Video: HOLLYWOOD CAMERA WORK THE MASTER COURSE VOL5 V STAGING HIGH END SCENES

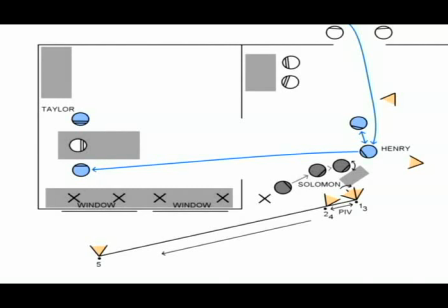(57:58)
But a foreground reflection will look great for this shot, and because it's the frontmost layer, it's actually so easy to add in post that it can often be done in the editing system.
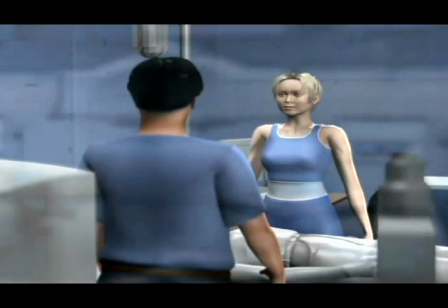(58:08)
We'll then simply shoot it with square holes instead of windows and superimpose an image for a reflection, which will allow us to shoot directly through the windows.
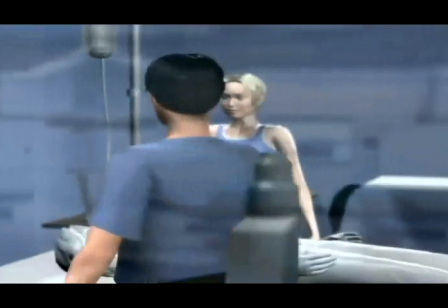(58:17)
We would merely need to move the image slightly for parallax and mask out the parts that are supposed to be a wall.
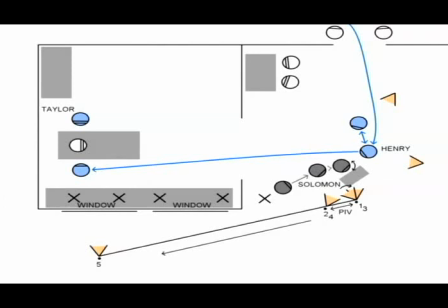(58:24)
Inside the enclosed room, we have a stretch of dialogue between Henry and Taylor. There's basically no stage direction for this part, but it would diminish Henry's character to simply stand still at this point. So let's create some agitated movement of him walking over to the desk looking for something. And then over to Taylor as he wants to see the bottle.
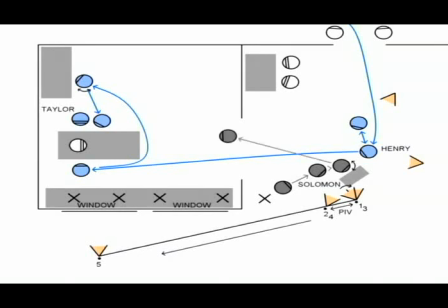(58:44)
In the middle of this, Solomon enters to ask what's going on. And if we time Henry's first move to that, it would be very easy to hand off whichever camera covers Henry's walk over on Solomon. Besides that, let's do some pretty regular keyframe-based coverage and then expand on it with lead-ins and extensions.
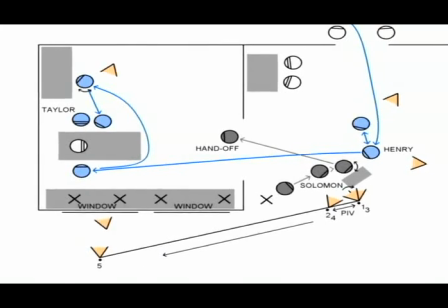(59:02)
For the first half, we'll start with a couple of external reverses, which we're putting further back to use longer lenses for a tighter atmosphere.
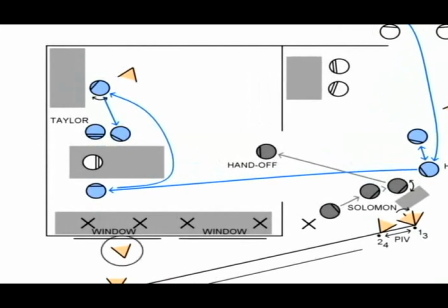(59:09)
Although we'll probably shoot Taylor's cameras if it's from inside the room. We can do that without removing the wild wall because we're shooting the windows without glass and we'll do the reflections in post. When Henry has walked around to the table, let's put in a keyframe here, creating a shot with Taylor in the foreground.
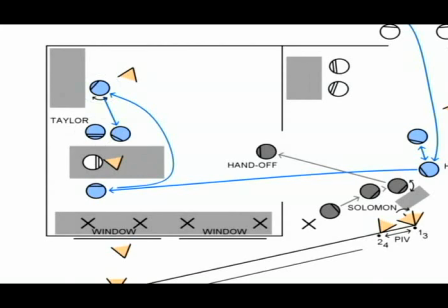(59:28)
For their consecutive dialogue with Solomon, this will create a great opportunity for staying in the same shot and racking focus between them. When Henry walks over to Taylor, let's create a wider keyframe.
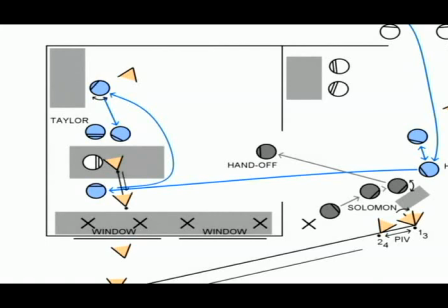(59:40)
These two last keyframes really both cover the same business, so let's go ahead and connect them into a track that simply opens the space as Henry walks over. In the first half, covered in the two external reverses, the dialogue is fairly intense and it might get a little static to be locked, so let's look for some ways to do slow pushes.
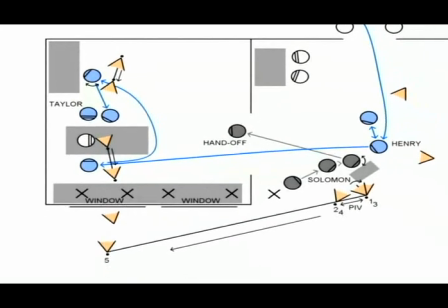(59:58)
This is easily done in Henry's camera, but the problem with doing this in Taylor's camera is that the other angle we have on her, which is the long track that's still rolling, can't push. Cutting between two cameras from the same angle with only one of them pushing could get a little odd.
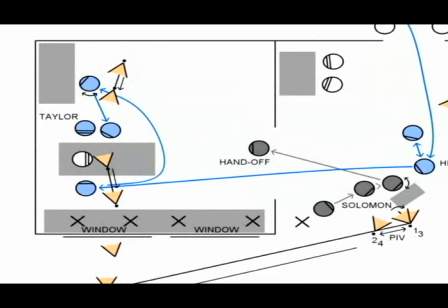(60:14)
So let's just push Henry's camera, which could work because he's the most intense character. However, that also means that we're cutting between two reverses where only one of them is pushing, which could also get odd. We really have to both shoot it and cut it to find out if it works, so let's get a lock version of Henry's camera as well.
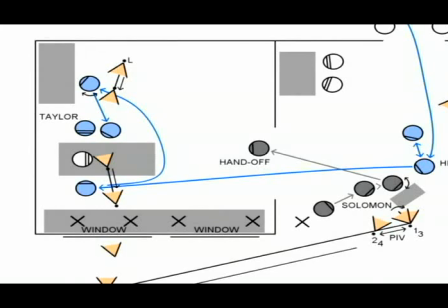(60:32)
With these cameras down, let's pick which camera does the handoff to Solomon. At the end of Henry's walk to the table, both his and Taylor's dialogue is with Solomon. And if we've handed off Henry's camera, we'll not only end up on the wrong side of both lines,
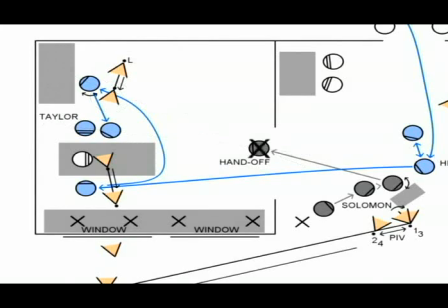(60:48)
Henry would also obscure Solomon, and would ultimately need to walk through the camera as well. So let's do the handoff from the over-the-shoulder on Taylor. We then simply stay locked for the static part of the dialogue, pan with Henry as he walks, and continue panning to reveal Solomon stepping in.
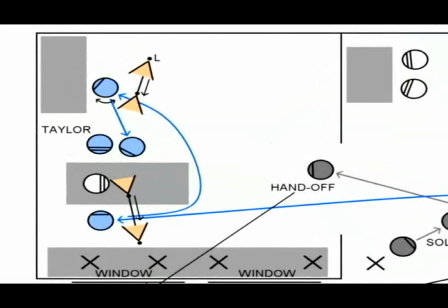(61:09)
Solomon's line is very short, and the next shot is almost certainly this one. So let's lead in this shot by starting pan in this direction, pick up on Henry and pan into the shot with Taylor in the foreground for her line, which follows next.
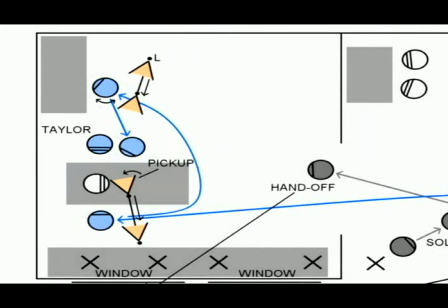(61:24)
Here we then rack focus back and forth. And as Henry walks over, we open the space. As he asks to see the bottle, let's extend the ending keyframe by shifting down on the bottle.
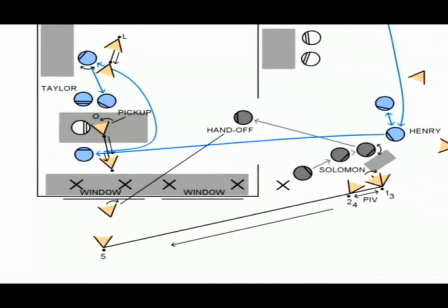(61:38)
The next thing that happens is that Henry walks somewhere else to look for a label. If we make that place over here, we can simply track this camera, which is now quickly becoming an occasional master. Immediately after, Solomon has a line. And instead of adding new cameras for that, let's simply have him step into the background of Henry's shot, which he will then complete.
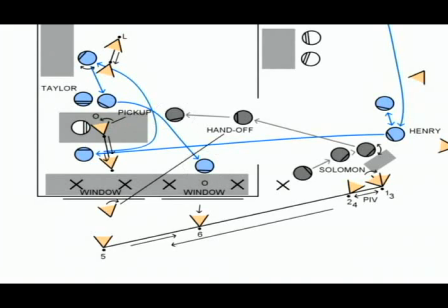(61:59)
As Henry looks through the papers and labels, let's again shift down, and slowly up again as he realizes that Taylor was telling the truth.